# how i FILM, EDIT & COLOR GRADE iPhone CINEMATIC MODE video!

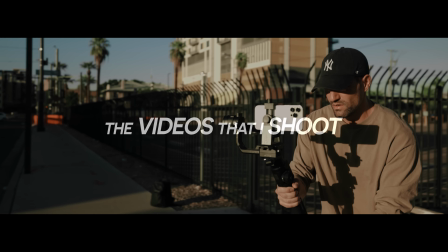0s
how do I film, edit, color grade the videos that I shoot on my iPhone 13 Pro Max? I'm about to share all of it with you, like right now.
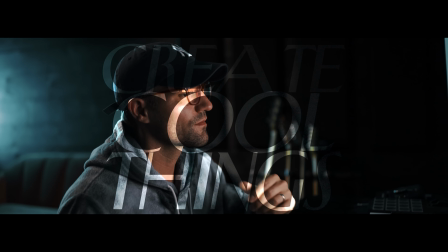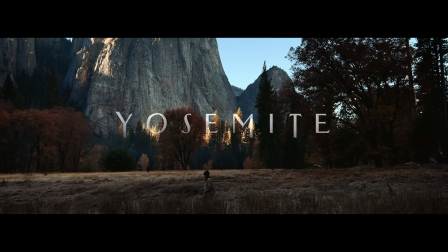16s
Well, if you've seen any of my recent short films, the Yosemite one, the Light and Shadows one, which were all 100% shot on this iPhone 13 Pro Max, you may have wondered to yourself,
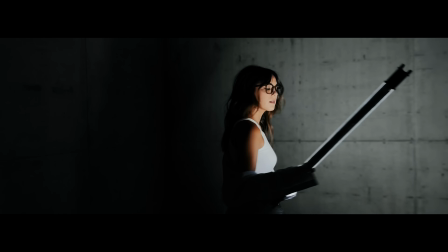28s
dang, how did Brian shoot and edit and color grade all of this footage?
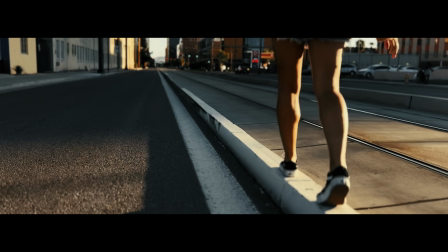32s
It looks cinematic. It definitely doesn't look like it was shot on an iPhone.
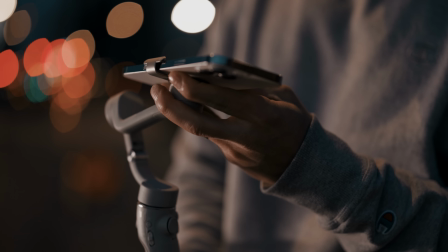36s
So I wanted to make this video to share with you guys my secrets, my tips, my tricks on exactly how I created these films. And if you are shooting with the iPhone 13, I'm hoping this video will help you to go create some amazing content right in the palm of your hand. Now, if you didn't know, I'm shooting all of this footage in cinematic mode.
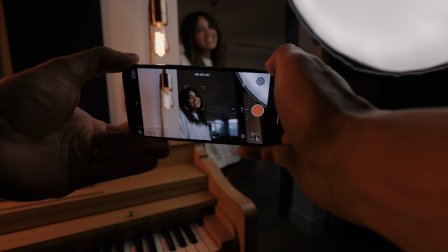57s
Now, I did do a full review on cinematic mode. If you want to check that video out, click up above. But cinematic mode on the iPhone 13 simply offers you 30 frames per second at 1080p resolution in Dolby Vision HDR. So you can't actually manipulate the settings beyond that. I personally think the footage still looks really good, but one thing I'm not a huge fan of is that 30 frames per second.
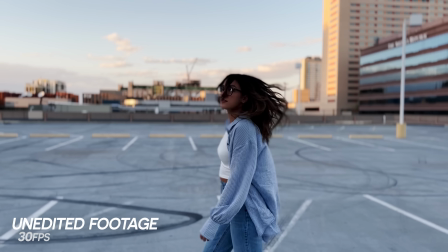81s
It just looks a bit more like footage for a soap opera or like live TV, sports, and the news. One of the first things that I do when I get my footage into my video editing software, Adobe Premiere Pro, is I actually set my project frame rate to
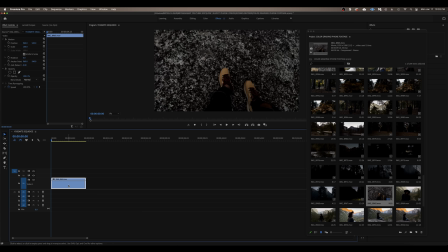96s
23.976, and then I take my 30 frames per second footage and slow it down by 80%,
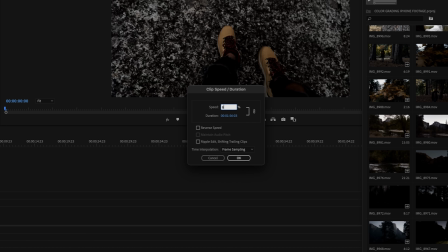102s
and this gives me a much smoother feeling footage.
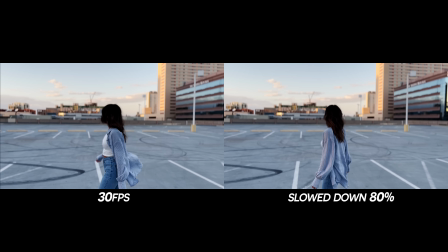105s
If you take a look at some of these shots here, comparing the 30 frames per second footage to that same footage slowed down by 80%, you can definitely see a huge difference.
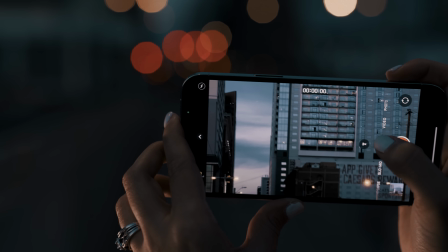118s
Now, also when you're shooting in cinematic mode, you have two camera focal length options, the 1x camera and the 3x.
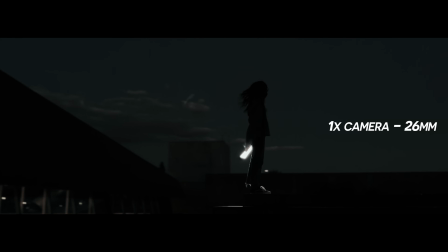124s
I pretty much shoot all of my footage with the 1x camera, which is a 26mm focal length, and I found that the artificial depth of field that cinematic mode creates is just better with the 1x camera. I do shoot some stuff at the 3x camera, but I'm typically not trying to create any depth of field with it.
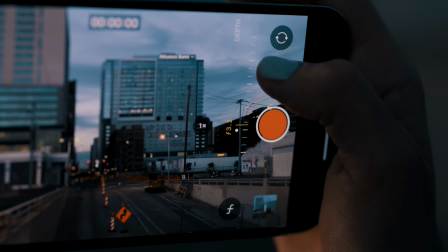142s
Additionally, I keep my aperture at f2.8. I like a more shallow depth of field. Again, this all helps to create a much more cinematic look. I could bump the aperture to like f8, or I think it even goes all the way up to f16, but I just prefer a more shallow depth of field.
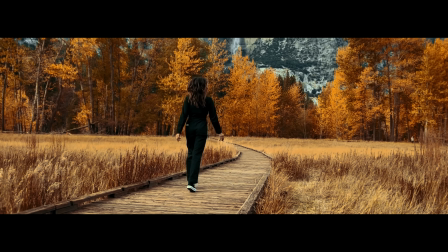159s
It just gives you more of that like it was shot on a cinema lens.
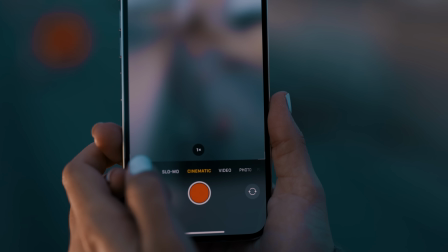163s
One thing I do when I open up the camera, go to cinematic mode and shoot, is adjust the exposure.
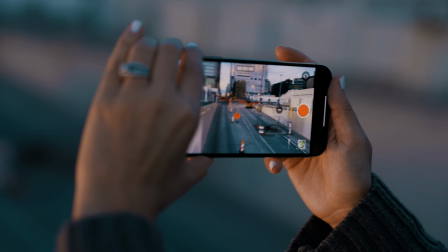169s
I've personally found that the iPhone exposure right at 0 just feels a little too bright. Not that it's overexposed, but it just feels a bit too bright for me. So I usually take it down to like -1, and it also saves me a little bit of time in post-processing because it's that much closer to the final product in terms of coloring and exposure and all of that.
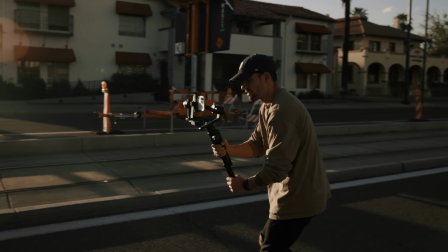191s
For my light and shadows video, I actually used my Ronin S gimbal and kind of rigged it to a piece to an iPhone tripod. It was kind of a sketchy situation, so I wouldn't recommend that. You don't need that nice of a gimbal for your iPhone.
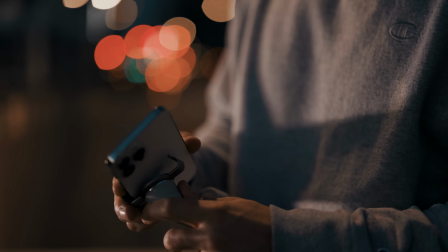205s
What I actually bought recently is the DJI OM5, and it's much more adequate for the job at a much better price point.
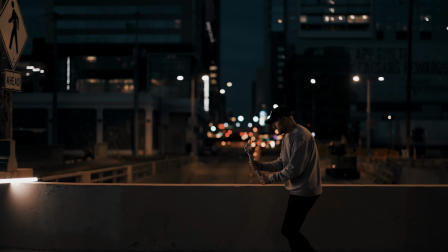212s
It's only 160 bucks. It keeps a fantastic battery charge on it. You can get really smooth shots with it. You can run with it. It just does the job. Probably about 80% of my shots, maybe even 90% of my shots are with the gimbal. And then I do some handheld stuff. If I'm getting tight detail shots, I usually don't want to be like trying to get into tighter spaces with the gimbal.
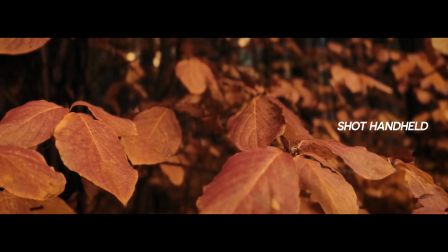232s
And if I don't need to be like running around with it, you know, it's easy to just take it out of your pocket and shoot with it like that without having to get the gimbal set up. I would definitely recommend this for sure. It's linked in the description. Click on that link, spend 160 bucks and get smoother footage.